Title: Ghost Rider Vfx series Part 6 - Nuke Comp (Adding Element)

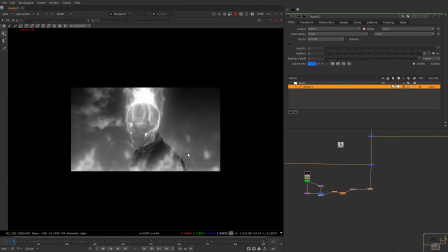So what are the things that we are missing right now is like we'll add some members over here, and what we can do is just add another fire layer. Like I'll show you guys.
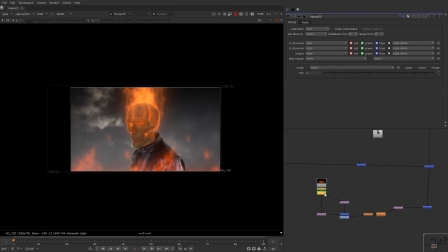So what we can do, I'll just have it over here. We'll take this fire again, and we're gonna add it in behind the CG character.
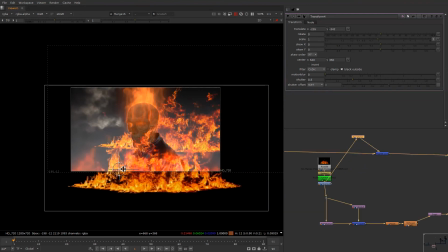Sorry, the Ghost Rider,
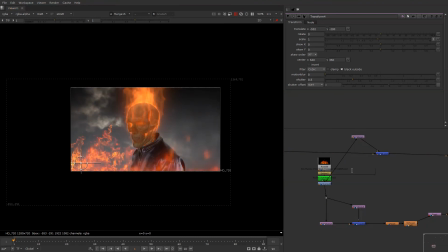and we can time offset this one
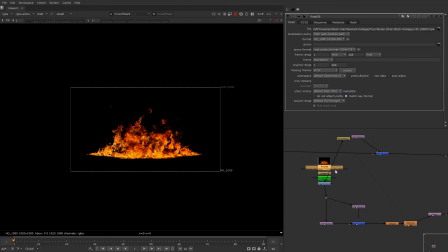by how much frame this is 2, and after retime how much left. So definitely we can offset it by 30,
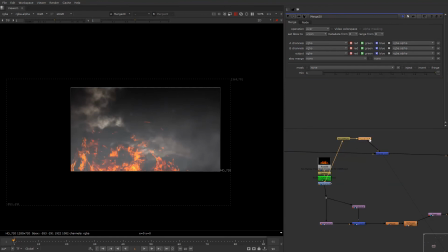something like this in the BG. Definitely like we'll place it, scale it down slightly,
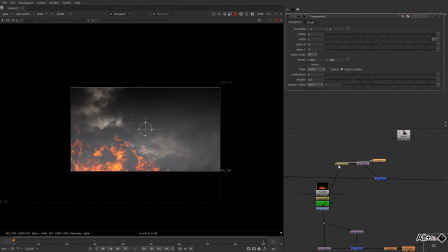and we're gonna add the another ones like this only,
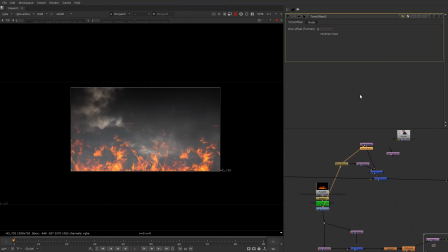and same thing, time offset, so that they shouldn't look similar by 15 frames. And we're gonna time offset one of these as well
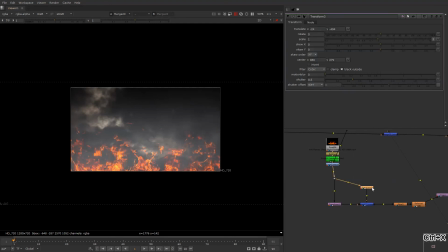by 25 frames if needed. We'll just time offset it minus 25.
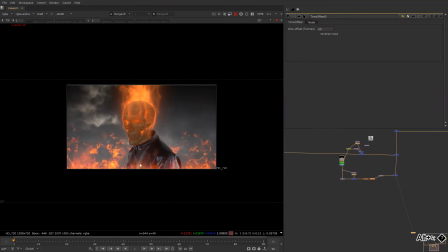So we have fire in the front and as well as in the back. So the backfire, I'm just gonna lose it slightly, and just let me quickly arrange this.
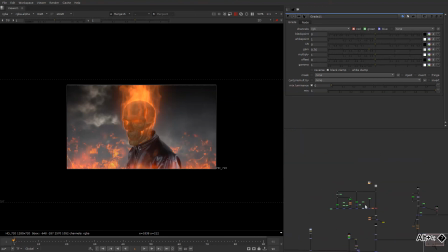This is a scan. Place it over here. Yes. And we're gonna add some defocus to them,
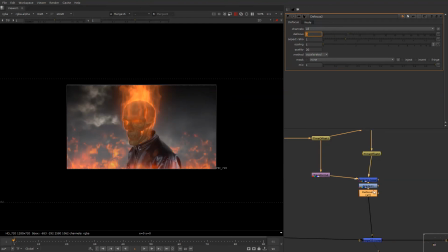like the less defocus, not too much, and glow as well, which is the most important thing.
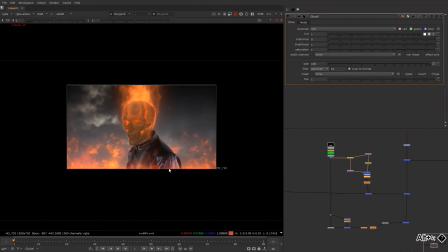Something like this. So we have fire in front and fire behind as well. So let us just crop them as so that we don't have too much of bounding box. Okay.
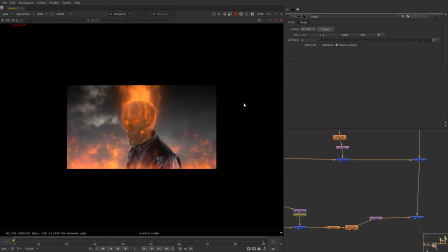So now you can see the comp is actually looking good. So in the next video what we're gonna do is we're gonna create the embers with the help of particles,
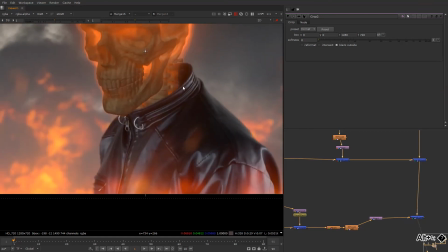and we're gonna burn the our jacket, and we're gonna have some like fire over here, which is some kind of lava kind of thing over in some part of the jacket,
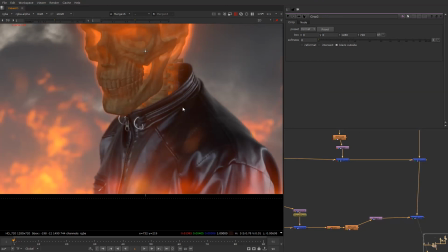which is it will make it feel like this is burning quite heavily. So I hope you like this video.
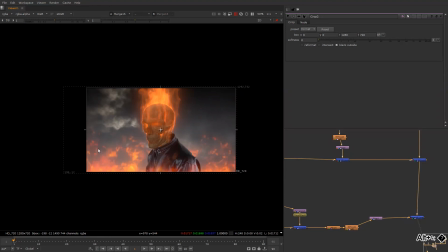Definitely in further video we're gonna tweak the certain things as well to make it look much more realistic.